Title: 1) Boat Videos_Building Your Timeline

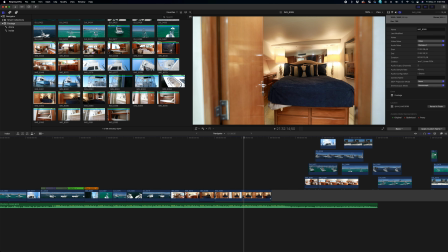[37:42]
So I guess it would just be this.
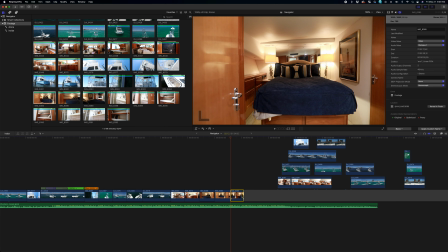[37:48]
Okay. Other things to do when you are trying to fake it and make it.
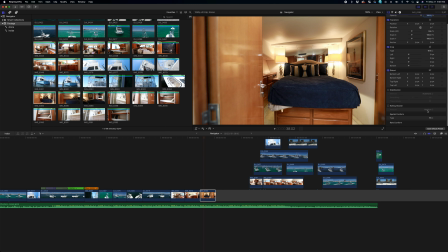[37:54]
We're gonna stabilize this guy. Great. We can. So what I could do is, it's not gonna really work here as well as I would want, but if you do some kind of Ken Burns effect,
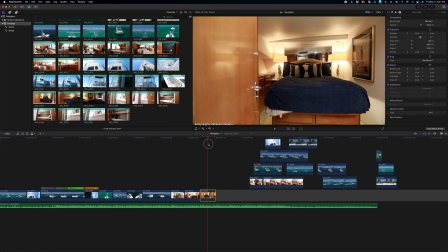[38:14]
you get this kind of warp feel if you want to go that route. Or if you got a shot where I'm pushing in or you're pushing in and it stops, but it's the best frame shot, I'll fake it sometimes and Ken Burn push the same exact thing that you're doing in camera.
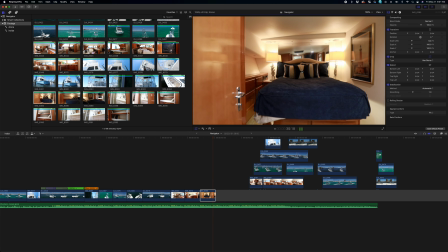[38:30]
And that way, when it stops, it still kind of feels like it's going forward. But just keep in mind that we're now cropping into something that's already a very tight shot.
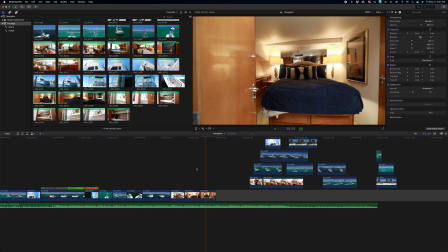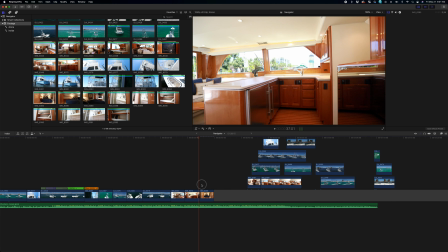[38:45]
And it does have this kind of that warp feel still, so there's a time and place for it, but I just wanted to bring that up.
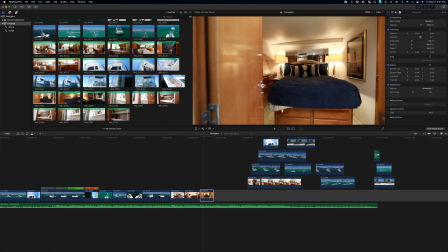[38:53]
Oh man,
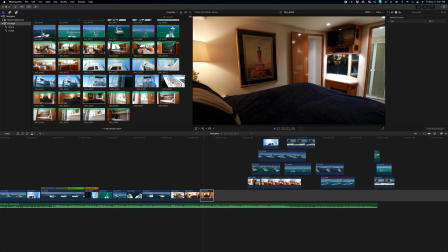[38:55]
if this was a little bit wider, I'm actually, like, I would rather not see me in this mirror over here, so always keep up with the mirrors when you're filming or editing.
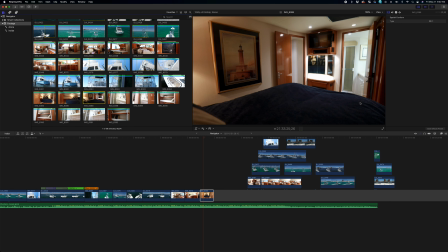[39:04]
But this is the shot that shows the bedroom, so you know what, I'm gonna do some kind of
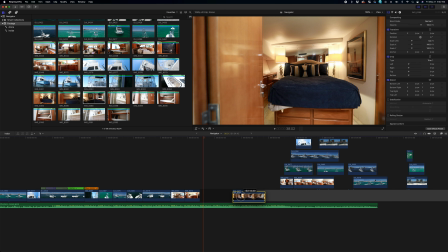[39:10]
mask and color correction to make this one work.
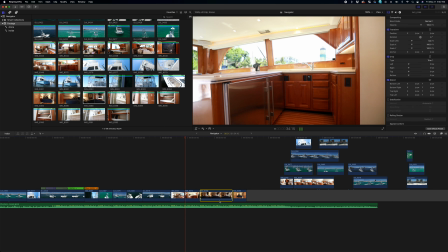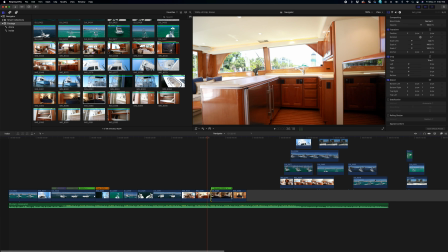[39:24]
Okay, get it to where it starts.
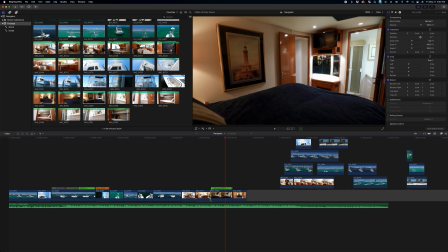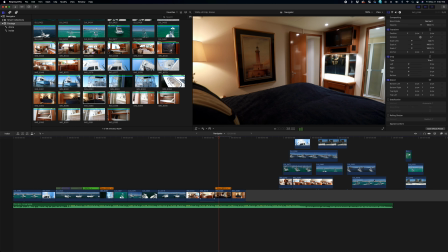[39:38]
And you can really slow it down with these 60 frames. All right, cool. So, back to the logic of it all. I'm going to try to show as much as this bathroom as possible, because that's where I'm going next.
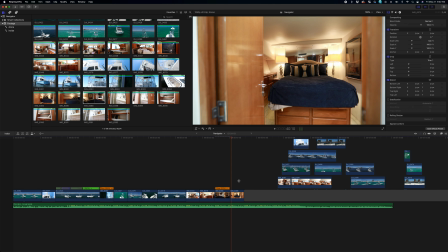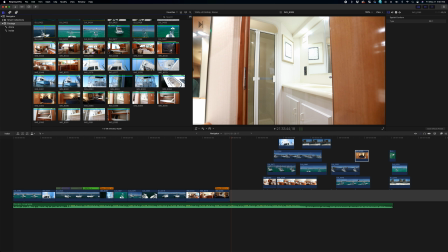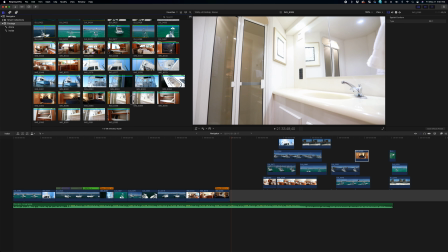[40:06]
Okay, or we have...
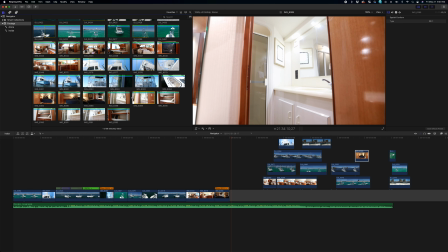[40:10]
When you're filming, I don't know if you film as well or you just edit, but sometimes it's better to find the clip and reverse it. If you like, so for instance, if I really wanted my framing to
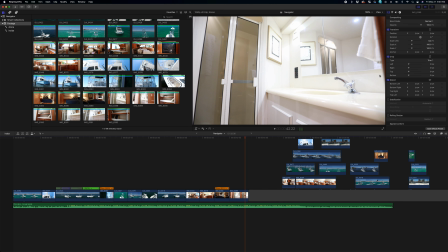[40:29]
pushing into the shot, I'm kind of at the mercy of this doorway of where I end up.
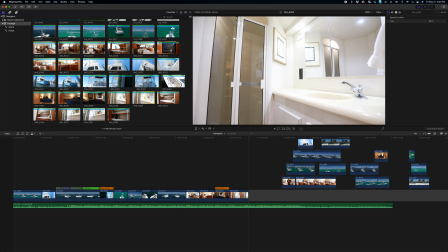[40:35]
But if I start inwards, I can make sure like this is all framed up very nicely from the sink to the shower over here.
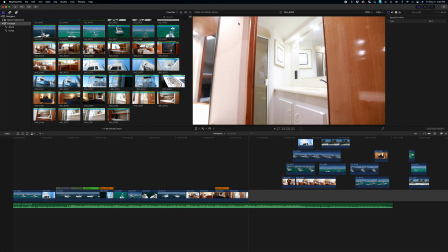[40:43]
And I pull out. That's probably the best frame clip, but I want to push it in.
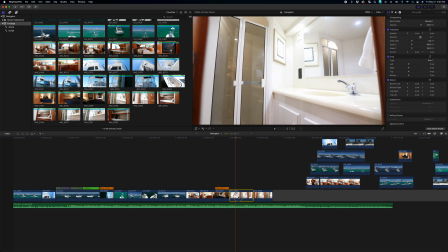[40:51]
So easy peasy, there's no one here, there's no cars, there's no people walking.
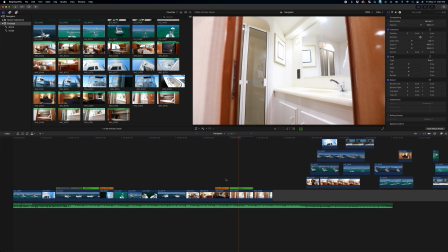[40:56]
We're just gonna reverse the clip and no one's ever gonna know. Swam bam.
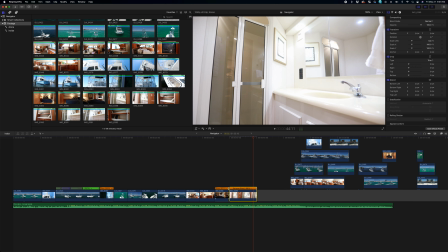[41:05]
And you know, they kind of look the same. They probably got the same effect of it all, but you know, just a thought.
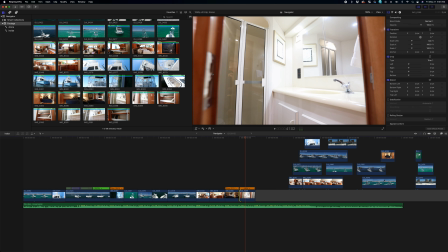[41:16]
And as you go through the door, especially with a wide angle, the room opens up.
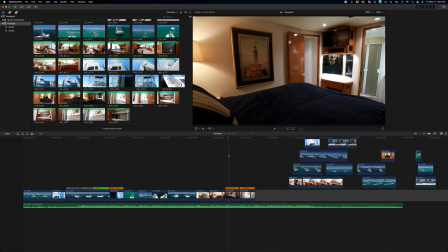[41:21]
So try to really
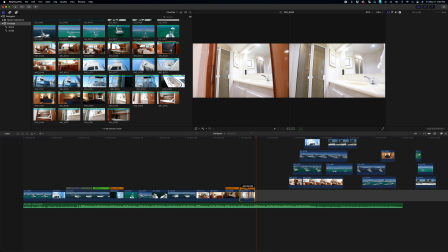[41:27]
see, yeah, get that little extra in there. Go through the door, and then through the door with a second.
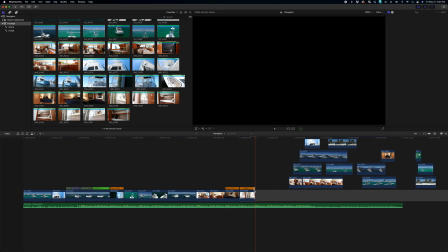[41:35]
There's the beat. Yep. There's the extra beat.
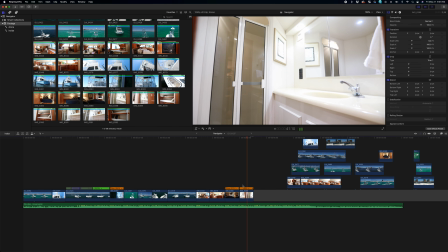[41:41]
Well, when I say beat, I mean like the extra second of visual. Yeah. Again, stabilize, a little jerk in there.